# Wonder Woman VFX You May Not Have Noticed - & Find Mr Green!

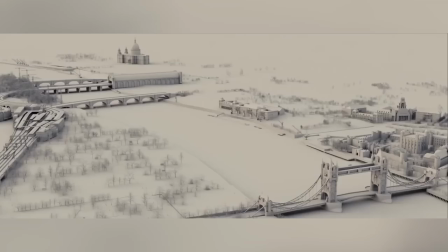In this VFX breakdown of Wonder Woman, we're going to take a look at some massive digital environments,
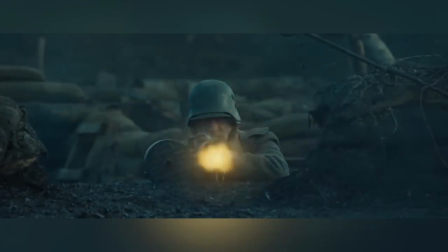CG planes, trains and automatic rifles, explosions, guns, running.
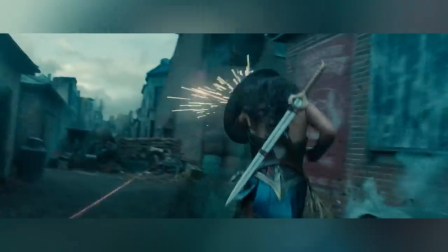Also, coming up, we'll be showing you how to make stunning VFX yourself for absolutely free with Skillshare, so stay tuned for that too.
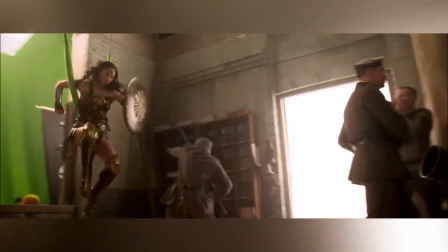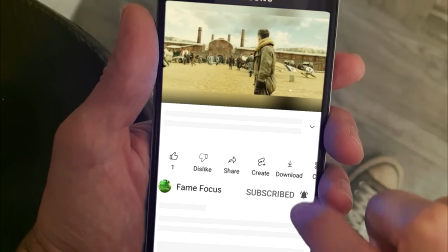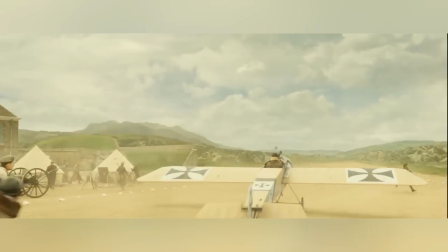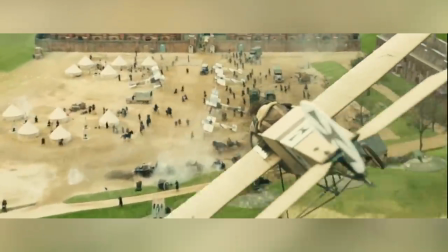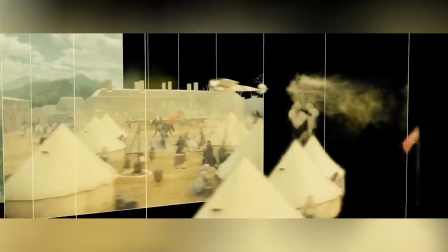A lot of problems with filming a movie that is set in the World War I era are not only that a lot of the architecture,
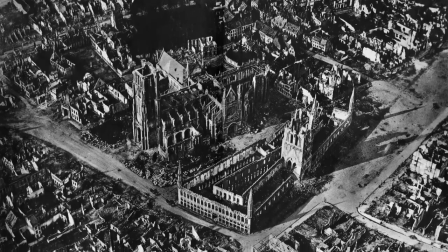vehicles and infrastructure that existed back then no longer exist today,
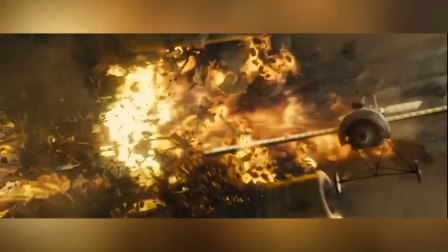but also that a lot of the architecture, vehicles and infrastructure that exists today didn't exist back then.
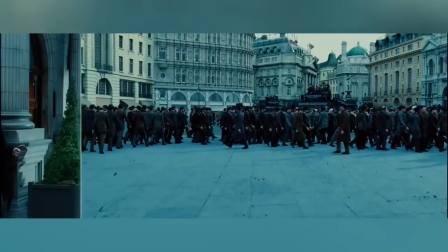This meant that a huge amount of sets and scenery had to either be digitally extended,
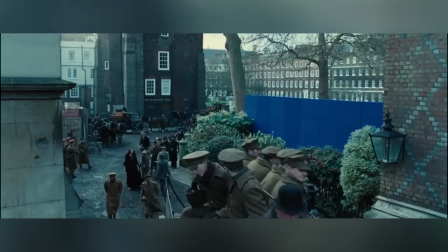have something added or removed,
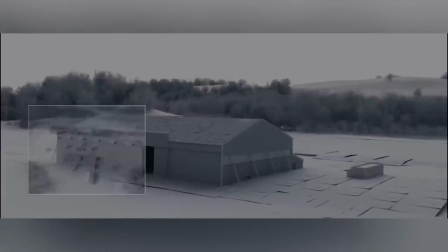or like in the case of this military base, be 100% computer-generated,
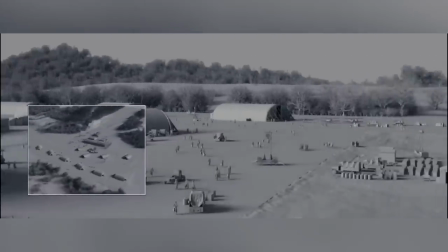and that included everything, even soldiers that were in the background.
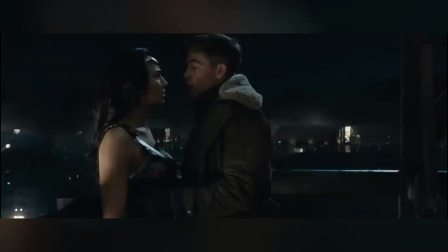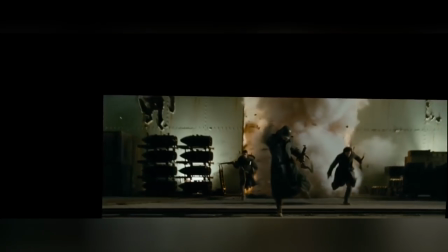The warehouse explosion was also computer-generated.
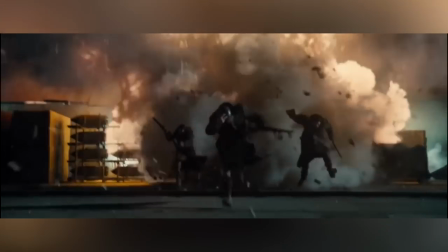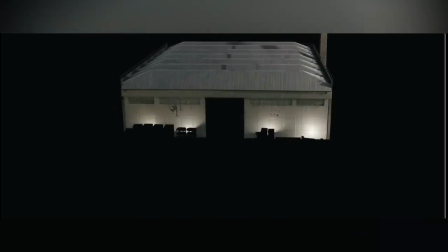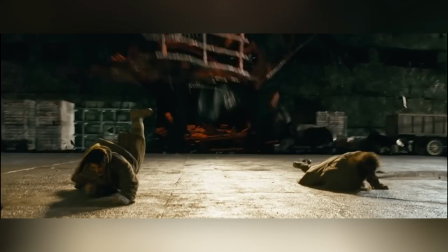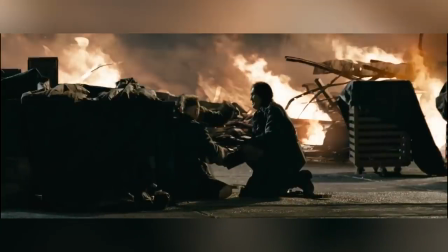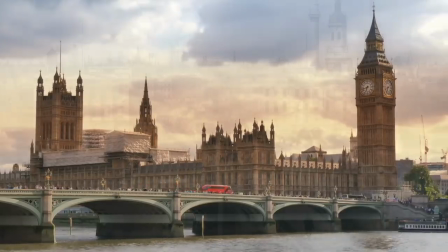Now, London today is almost completely different from how it was over 100 years ago.
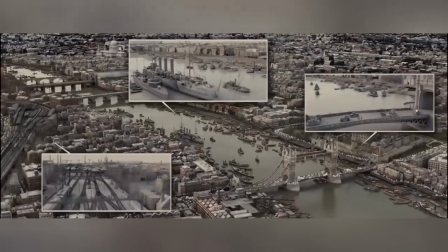This meant that upp had to digitally recreate a period correct london imitating how it would have looked back in 1918.
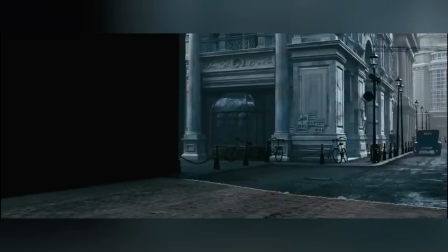in addition to this the sets that were constructed for the live-action plate were rather small
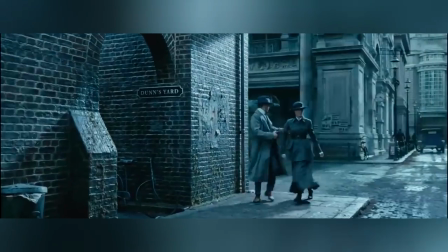and so the majority of shots required set extensions or cg buildings of some kind
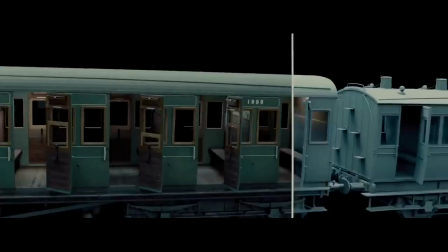pixo mondo was told that the train that was taking the soldiers to the docks had to be period
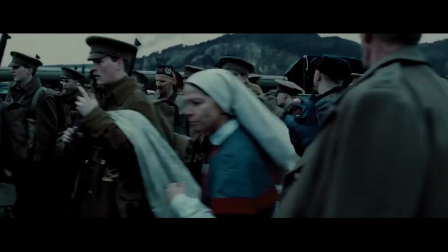correct so the train was cgi the train station also had to be
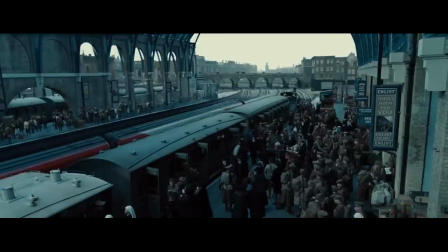period correct so that too was cgi and
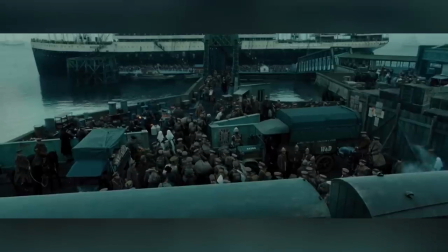the docks ramps bridges and indeed the ship itself all had to be period correct
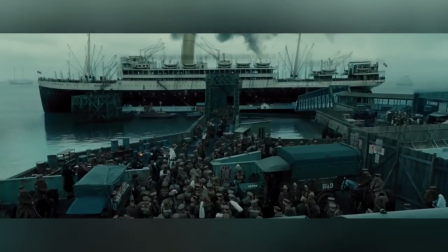so all of that was also cgi however
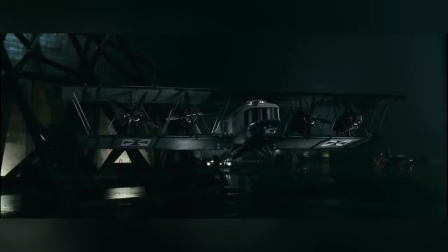one of the things that we spotted that actually isn't technically period correct is the long-range bomber that steve trevor flies at the end of the movie this bomber didn't
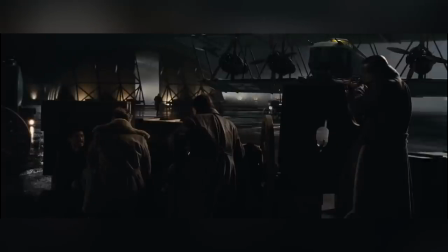actually exist as the german air force never used a bomber with four different engines in
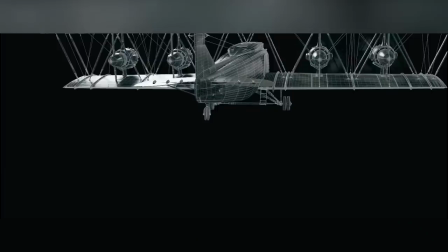different nacelles but even so it still doesn't really look out of place and
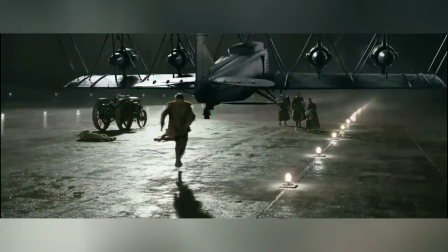it doesn't stop it from looking awesome but
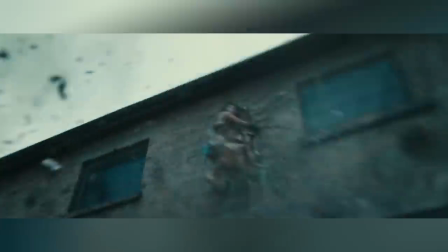not all the visual effects in wonder woman were there to solve the problem of the different time era others were done to increase the impact of a scene like in the Veld
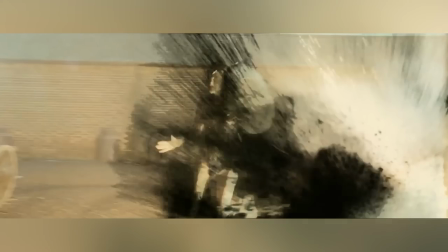Town sequence, where NPC added explosion enhancements, dust, and ground impacts.
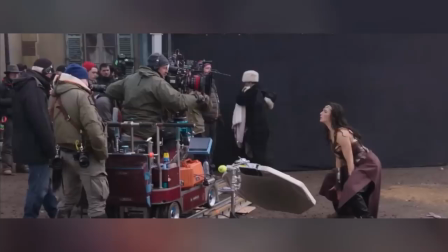Oh, yeah, and this CG tank.
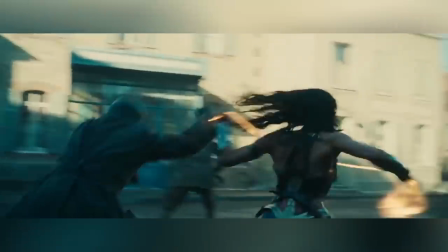VFX were also used to add detail to a shot, as they did for Wonder Woman's glowing lasso, which in each of these shots was actually hand-animated.
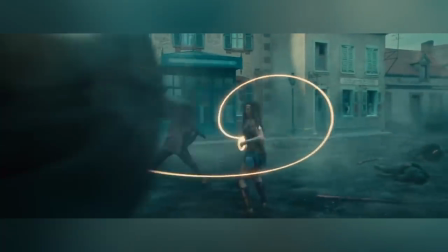Pretty cool. VFX were also used just for aesthetic purposes. Look at this scene, for example.
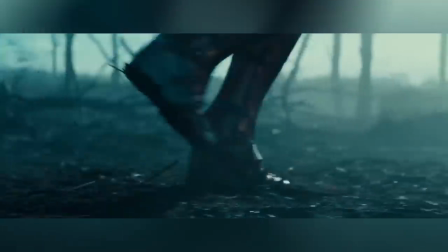You'll notice that the actresses running isn't what you'd call heroic. This is because it's actually quite hard to look good whilst running on rough terrain,
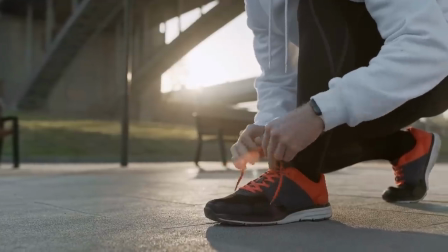and even when you're running in comfy boots or even sneakers, because your heels are going to be digitally added later.